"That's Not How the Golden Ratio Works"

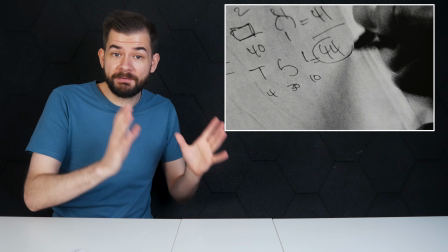24:31 We find child, which fits, and dismissed the others,
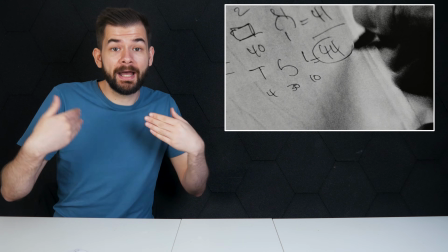24:34 in much the same way that we picked out creative and dismissed expressive and sociable for me earlier.
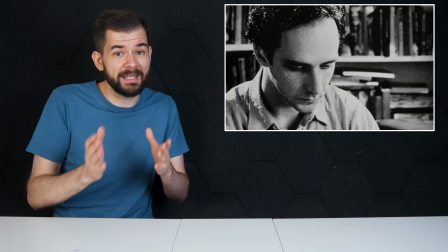24:40 It's like Sol says in his best speech in the film.
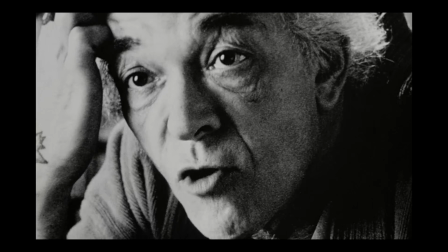24:43 When your mind becomes obsessed with anything, you will filter everything else out and find that thing everywhere.
As for the other bits of mathematics in the film, Max's computer is called Euclid, and he was a famous mathematician. An odd choice for a computer, but hey, you do you, Max. Sol incorrectly states that density is weight over volume, when really it's mass over volume.
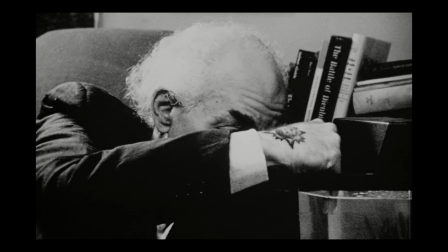25:05 It's a way to determine density, weight over volume.
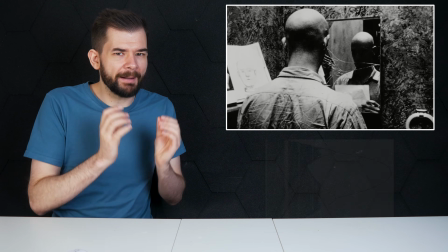25:10 And in a cracked mirror, we see what looks like a bifurcation diagram, but maybe I'm just reading too much into it. And in Sol's backstory, he was searching for patterns in pi. This is interesting. Pi is an irrational number, which means its expansion is necessarily infinite and non-repeating. But that doesn't mean patterns couldn't be discovered. Some irrational numbers are constructed with a pattern, like the Champernowne constant, 0.12345, etc. And some, like E, have patterns in some of their properties, like in their simple continued fraction, which looks like this and has a clear pattern while pi's doesn't. Though if we allow for generalized continued fractions, where the numerators don't have to be 1, we do see a pattern. As for whether patterns exist in the decimal expansion itself, I guess there might be some, though I'm not sure who would care enough to dedicate 40 years of study to such an endeavour. So that's it for the mathematics in the film. Let me quickly examine the film as a whole before we rank it on our 2-axis scale. I think all filmmakers would envy what Aronofsky managed to achieve in his debut on such a small budget.
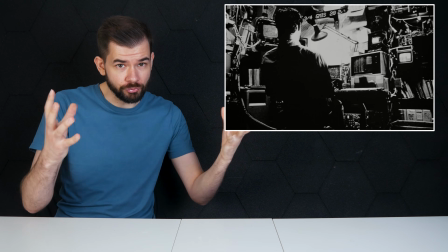26:18 The arresting, high-contrast black and white draws us into Max's obsessive world of rigour,
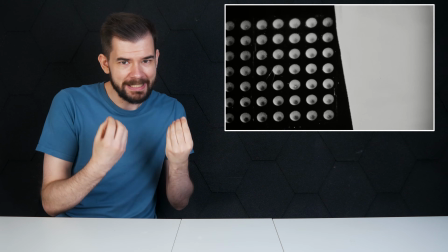26:23 hard edges and rigid, well, black and white thinking.
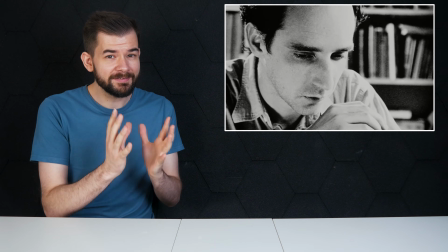26:27 And the use of 16mm film stock adds a dense grain, creating this great surreal atmosphere.
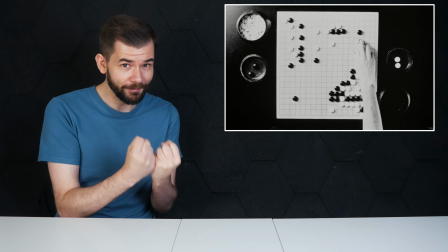26:33 It's such a striking style that I can't help but get drawn in. Clint Mansell's soundtrack is awesome, and I love the oppressive sound design,
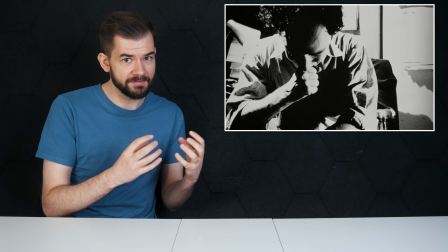26:42 especially during these nightmarish scenes depicting Max's recurring cluster headaches.
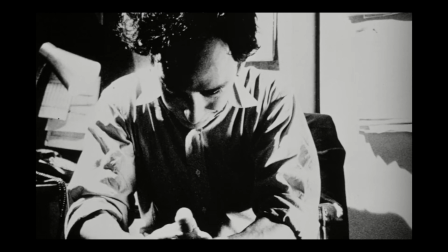We also see some techniques which would become tropes of Aronofsky's style later in his career, most notably the use of body mounts to capture these walking scenes,
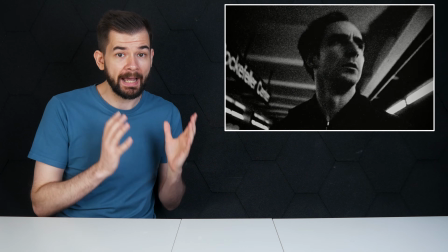27:03 and the rapid-fire editing for recurring actions like Max unlocking his door in this rhythm, or as he takes his medication.
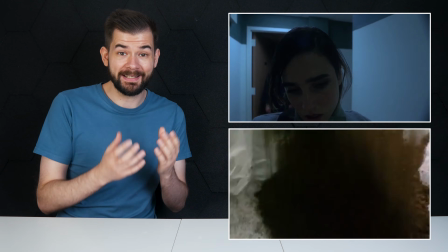27:15 Aronofsky would later expand on these in his next masterpiece, Requiem for a Dream. They look cool, but also efficiently progress the story. We see this recurring montage and know instantly that Max is a paranoid shut-in.
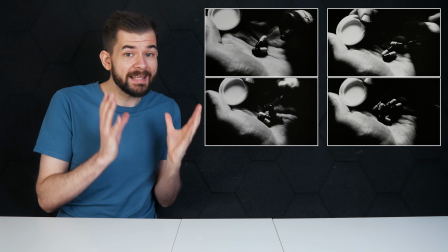27:27 The repetitive pill-taking montage shows us in a split second that Max is taking more and more pills as the story progresses.
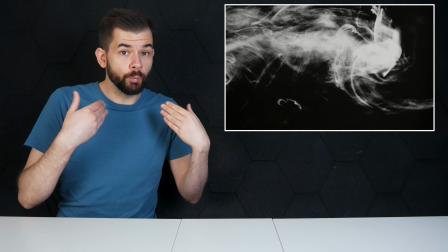27:34 The film is actually full of these visual details, telling us wordlessly that Max is having an epiphany while gazing at spirals,
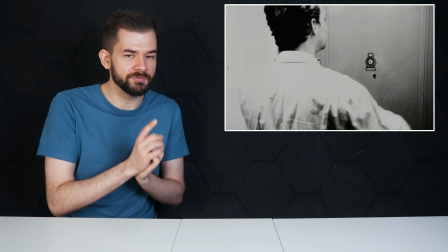27:41 and he takes the time to straighten his hair before knocking on his neighbour's door, despite how he always rejects her romantic advances.
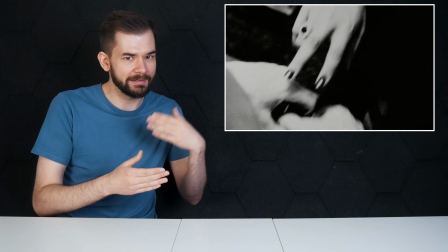27:48 Is he actually interested in her? Or is he just levering her interest because he's about to ask her for a favour? Where the narrative suffers is in some of its expository scenes, where the story stops dead to explain mathematical ideas.
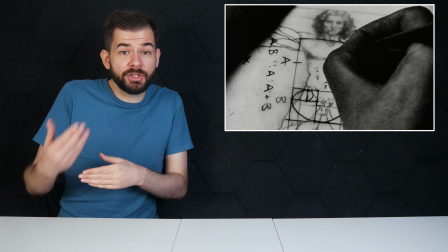28:01 Max narrates the origin of the golden ratio. He gives a mini lecture on how spirals are seen everywhere, and Sol tells the story of Archimedes.
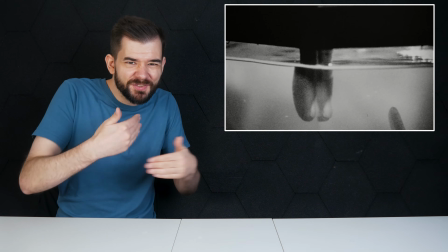28:08 It's a bit stop-start.
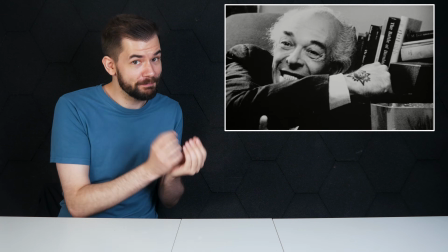28:10 It views like a film written by someone who saw a few really interesting mathematical ideas and wanted to share them, that they are proud that they did their homework. But I think they could have been cut or trimmed to tighten up the narrative. Now, as an edgy, nerdy teenager, I adored this film.